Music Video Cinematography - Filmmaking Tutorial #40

me what is the single most important thing in a music video I would say it's the cinematography because if for example you have a really cool story idea or some great effects but your shots themselves don't look that good then your music video is just you know it's just gonna look bad even if you screw up and you don't manage to for example let's say get all the shots that you needed but the shots that you did get end up looking really professional then your music video is still gonna work because usually in editing especially especially in a music video, you can somehow stitch it together, intercut it with the performance shots.
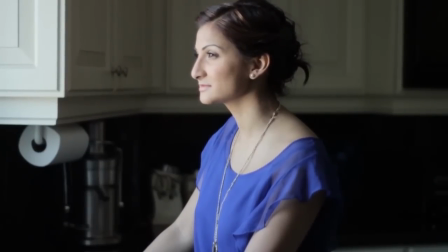0:51 Okay, so when shooting Dahlia's video, this was the first shot that I started with.
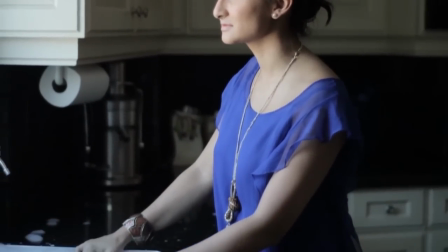0:56 The whole video was shot inside this really beautiful looking house, and it just had a lot of different interesting looking rooms and decorations,
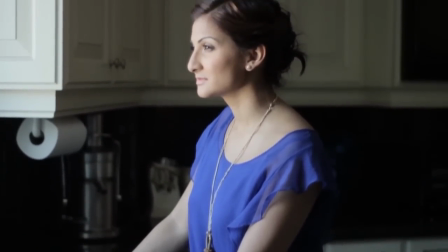1:04 so we used it and it was enough to keep the whole music video interesting. The first shot here, I mean, right away it looks pretty beautiful,
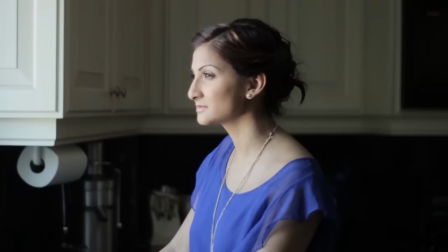1:12 I just had her standing in the kitchen by this big window and it was an overcast day outside so as you can see it created a really nice sort of soft lighting and which would have worked let's say if this was let's say a dramatic movie or more of like a serious music video now we were going more for this kind of a pop look so
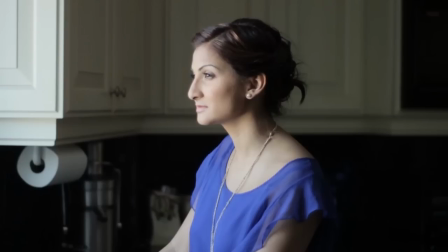1:31 i wanted to really kind of you know add a lot of different colors and kind of more of this glamour lighting on her so uh next thing i
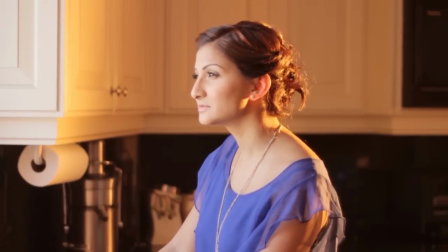1:38 ended up doing is adding this backlight there, behind her. So it was just, you know, basically to the right side of the camera basically directly behind her.
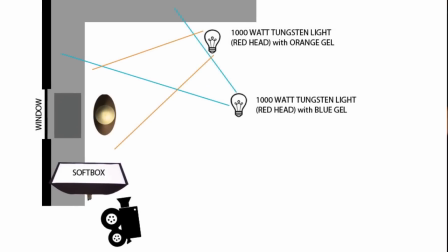1:46 And it's the 1000W Redhead light that I have with kind of an orange gel on it.
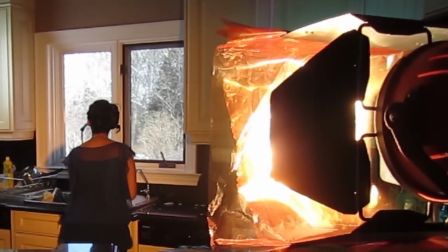1:55 Here you can see the light with the gel on it.
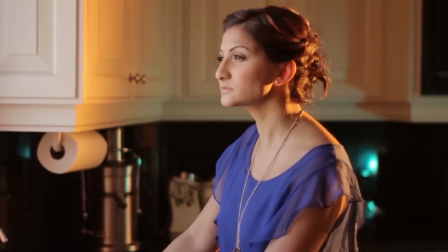1:59 And then the next light I end up adding is this blue light because I didn't want everything there in the background to be to have that orange tint.
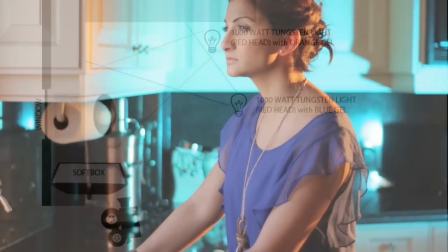2:08 I just wanted that orange tint just on her,
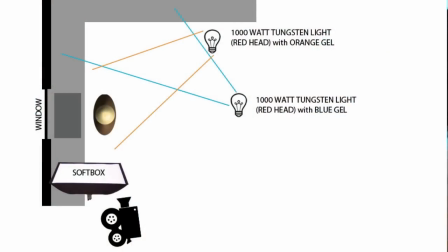2:11 but I felt like with too much of that orange on those shelves there, it almost feels like it's kind of a
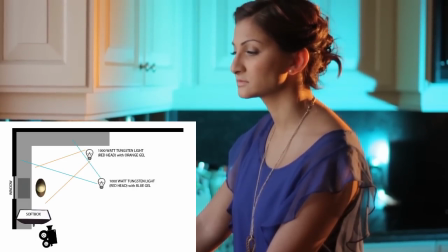2:19 candlelit kind of a scene. So I ended up adding another 1000W Redhead, and this time with a blue gel on it.
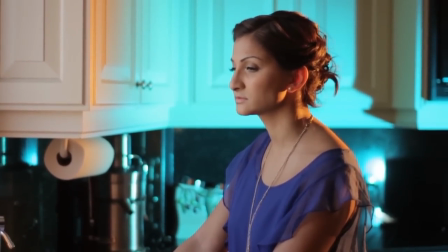2:27 That one, I just pointed it at those shelves over there. And right it's looking pretty cool.
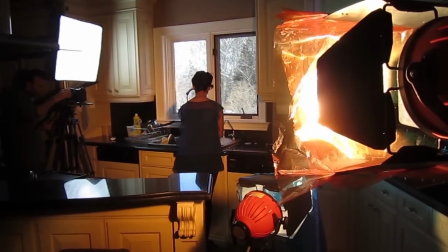2:33 This is here you can see that the second light with the blue gel underneath there on
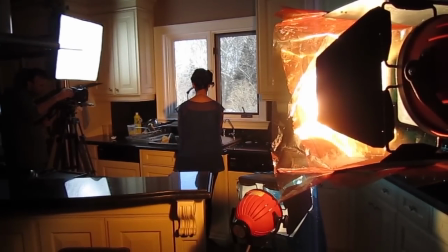2:39 the bottom and the last thing I end up adding is that big soft box you see there in the top left corner.
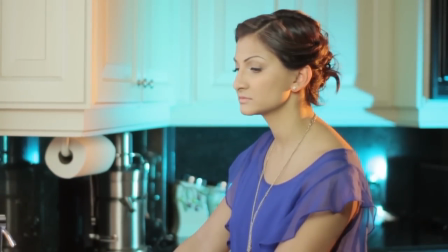2:45 Here you can see me turn it on and what that provides is just a sort of a nice soft
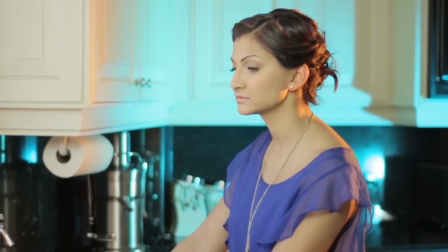2:52 frontal lighting that kind of gives you that a little bit of the Hollywood started look with that soft shadow under her chin.
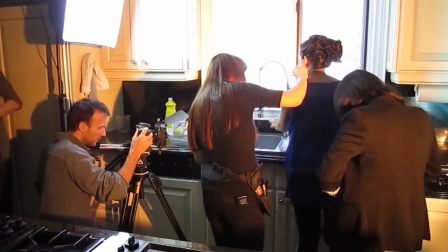2:58 And here's me you know I once Once I was happy with the lighting, I would quickly switch the angle of the camera,
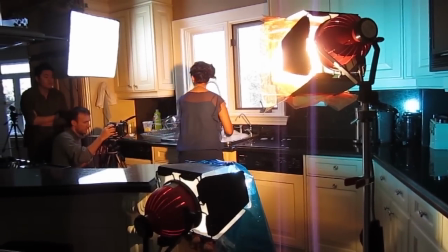3:05 I was getting a close up of her hands, things like that. I also got a close up of her face, things like that.
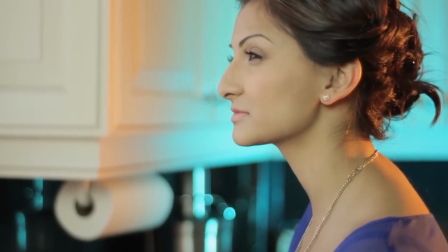3:14 I didn't have to change the lighting simply because we were always more or less from the same angle. I would just kind of punch on her hands or on her face.
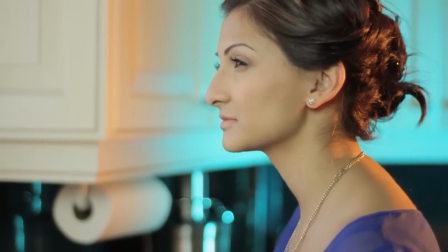3:21 So that was it.
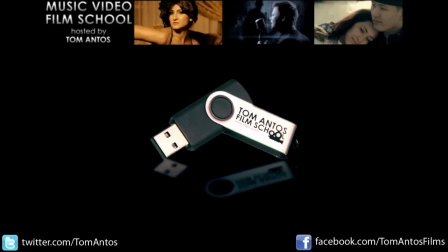3:23 This is actually one of the many, many lighting setups that I show you how to do in my music Video Film School tutorial series, which you can buy as a digital download or on this cool little USB drive,
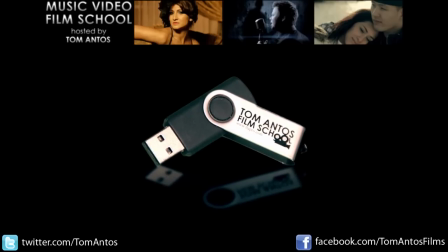3:35 and it's basically like a five hour long series of tutorials where I show you from start to finish how to make music videos, you know, literally everything from planning to the actual filming of it, you know, lighting setups, little tips and tricks, to post-production, editing, you know, visual effects, color correction, all that
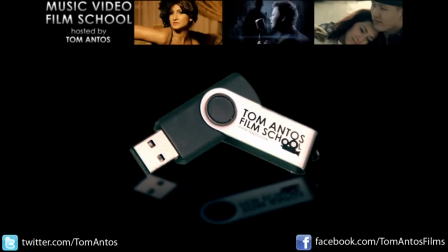3:55 I also have another product that I'm selling, which is a DVD about the making of a short film.
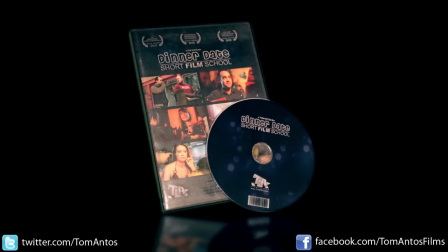4:01 Again, I should teach you how to make a short film like the one that I did here titled Dinner Date.
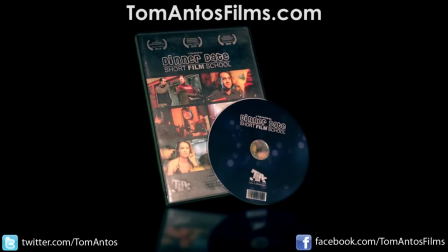4:06 You can get all of this on my website tomantosfilms.com or you can just follow the links in the description of this video. And as always, subscribe and follow me on Twitter and Facebook. Thanks!